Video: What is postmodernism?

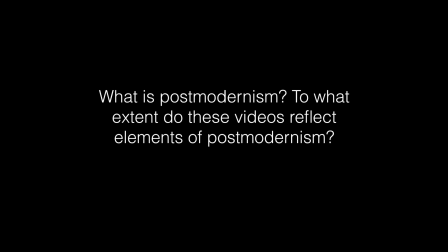What is postmodernism? There are a variety of aspects which make up postmodernism videos, which are the breakdown of barriers between genre and style, mixing up of time, space, and narrative, emphasis of style over content, blurring of fiction and reality,
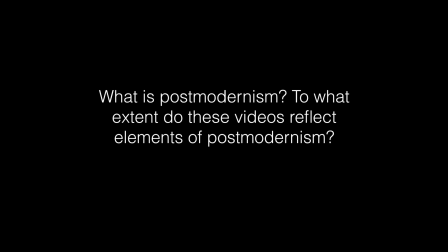becoming more used to a mediated version of reality than reality itself, intertextuality, one media text referring to another, parody, mocking something in an original way, pastiche, an artistic work in a style that imitates another work,
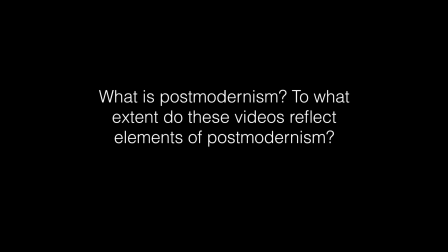artist or period, bricolage, mixing up of and using different styles and genres, homage, imitation from a respectful standpoint.
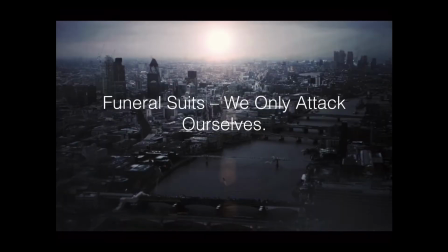Our first visual of the video is an extreme long shot of London. However, it has been edited in a way to look dark and eerie, suggesting conflict, as one of the bridges is broken and no real light is reflecting from the city.
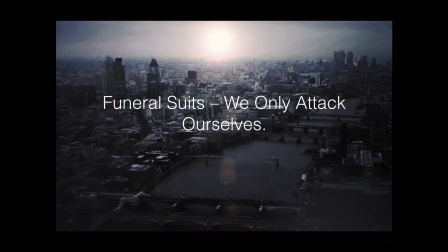London is known for being busy and looking alive, but in the video they have made it look unpopulated, dead and deserted. This starts off the postmodernism style, as they are focusing on the style of the video, making sure that every shot is relatable to the plot.
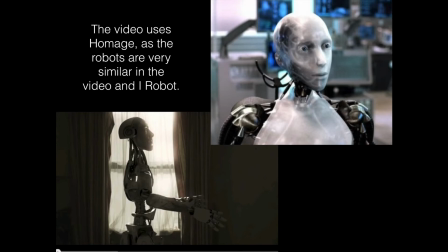The most obvious way they have incorporated postmodernism style is through homage and pastiche of the robot. The film I, Robot, starring Will Smith, incorporates a very similar style of shape and build of the robot.
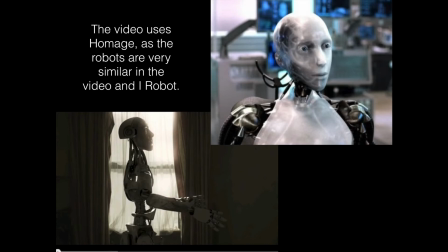They have repeated this style in the video and have made the robot shape very recognisable to the viewer. It could even be considered as a parody, as the robot's face in this video is actually human, playing with the idea from the film that the robot was developing human personalities.
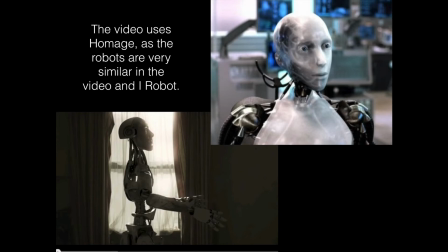They also started to try and take it over in the film, and here it looks like some sort of conflict relating to the issue of the robots has occurred.
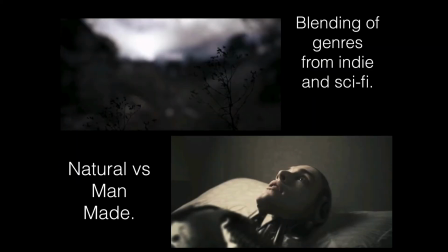Another aspect was the bricolage with the blending of the indie and sci-fi genre. They use a variety of shots which are aesthetically appealing, which coincides with the indie genre, as typically indie focuses on these style of shots, as well as including nature shots too.
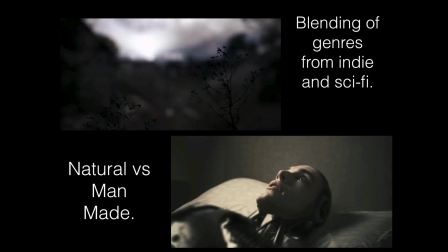They use robots and a futuristic style, which are aspects of the sci-fi genre, which are merged with the indie shots. This is very contrasting to indie style, as the atmosphere is usually extremely calm and relaxed. However, the shot style is more indie, and the plot line and the visuals relate to the sci-fi genre.
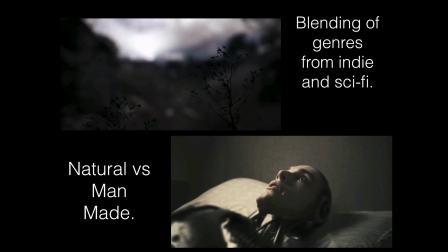Here they have used specific aspects of each genre to create a really interesting video, as visually it is postmodern due to the blend of variety of genres and styles.
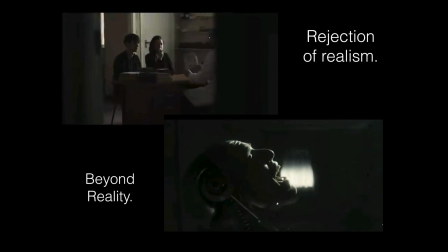They use a postmodern technique of blurring together what is real and what is not, as halfway through the video they show the robot when he was human, suggesting a reality. Then he turns into a robot and becomes connected instead with the barren and empty setting,
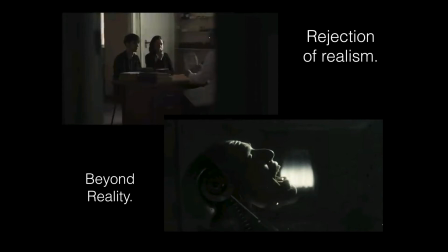which reflects him completely as if he is empty inside now, as he is alone and robotic. This also reflects the postmodernism technique, as time is mixed up, as he keeps jumping between robot, which is present, and human, which is past, creating a confusing narrative which is common in postmodern texts,
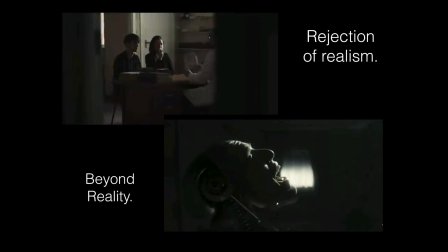as it creates an innovative way to express the story, as well as creating this idea of rejection of realism through putting a human face on a robot's body, as well as realism would stick to chronological events, which this doesn't comply with.
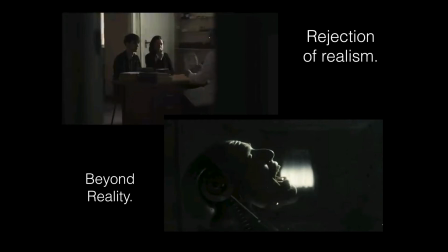The TV is included as a cyclical narrative structure, as it is presented at the beginning and the end of the video. Personally, I've taken it as a reflection of the life inside the robot, as the channel is not showing anything suggesting how he is now a machine and not feeling anything. It could indicate how the world they are in is no longer functioning due to an unexplained conflict, as there is no signal. At the end, he suggests that he is bored of feeling nothing and alone, and uses the electricity in the TV to kill himself. Instead of blood, we see an oily substance, suggesting how he is not human but machine. They play with this human-machine idea to suggest ideas to the audience about our lifestyle in society. However, all of these ideas together are used to make their own version of reality. This is common in postmodern videos, as they use their creativity to form interesting ideas, especially exploring ways to escape reality and explore areas within the imagination. Californication by Red Hot Chili Peppers is another form of a postmodern video. Instantly here you see a loading screen for a video game. This is a parody, as it is imitating a recognisable part of the beginning of a video game, which many people can relate to. This can also be a form of intertextuality, as it is connecting to those who recognise the game style, as well as those who commonly play video games.
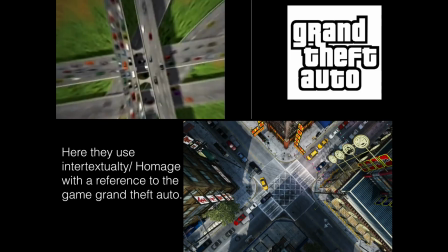Here they have also used parody as the general style of loading. The next image is of a bird's eye view shot of the roads. This is a form of intertextuality again, an homage, as they have used popular games like Grand Theft Auto for people to recognise, as well as foreshadow what the rest of the video will be about and what sort of style it will be in.
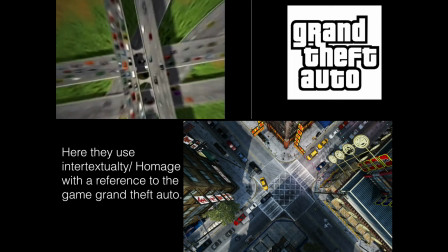It incorporates homage, as also through the video the style of animation is extremely similar to Grand Theft Auto. This recreation is postmodern as it imitates the style of the game, but uses the characters of the band. Instead, there are coins all over the city, and bonus comes on the screen when collected,
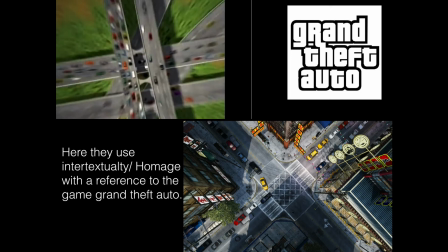which is a stereotypical aspect of a game, and intertextuality as well, with the audience who recognise this. This view makes us also feel like we are playing the game and controlling the characters' moves, as this is what you would see on a computer screen or a TV when playing the game,
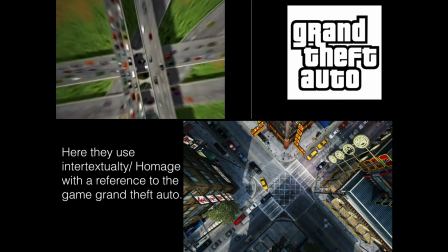showing how the style is important as they want you to feel connected with the video.
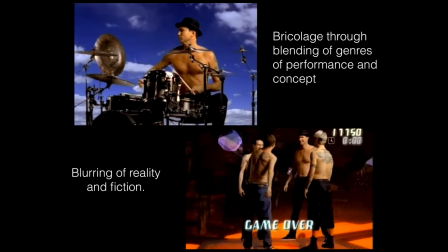Throughout the video, it goes back and forth between the band performing and the game playing. This shows bricolage as blending of performance, style and concept, showing it is a merging between the video game setting and the band in the clouds.
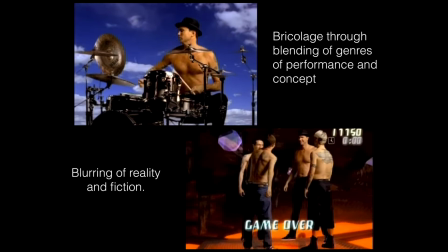This breaking down of barriers of the style of the video helps to create postmodernism style within it. They also managed to blend the idea of reality and fiction within the video, as they use real band members performing and singing at the same time as the animated version is playing.
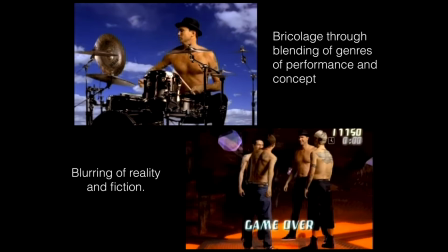At the end, they complete the level and turn into real humans still within the animated setting. This confuses reality and fiction, making a blurring of the reality and fiction within the video. Confusion is common with postmodernism, as messages
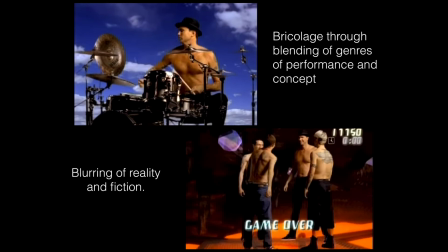are put across, not obvious, and being suggested as a more thought-provoking for the audience, as actually they have to think about what is happening in the video instead of being handed the message straight away throughout a simple visual.
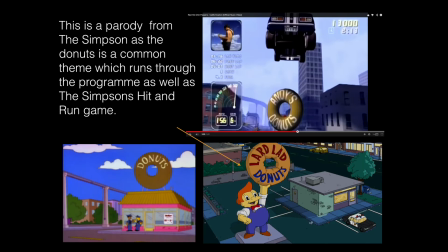Lastly, they have also used the idea of parody again through using the very well-known donut sign from The Simpsons. This is extremely well known and is constantly referenced to the TV programme. Another similarity is The Simpsons Hit and Run game, which is very similar to the video game created for the music video, including the coins and the bonus.
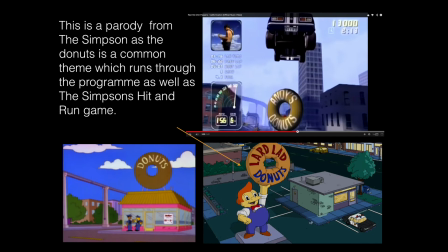It is also a piece of intertextuality, as people who watch The Simpsons can relate, as well as people who play the game, especially with the symbol of the donut.
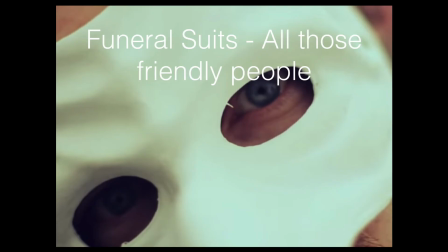Another video by Funeral Suits, called All Those Friendly People, is created with a postmodern style and is about a man who leads a woman to her death. The character of the male is quite old and uncomfortable to watch due to certain facial expressions and personality throughout the video.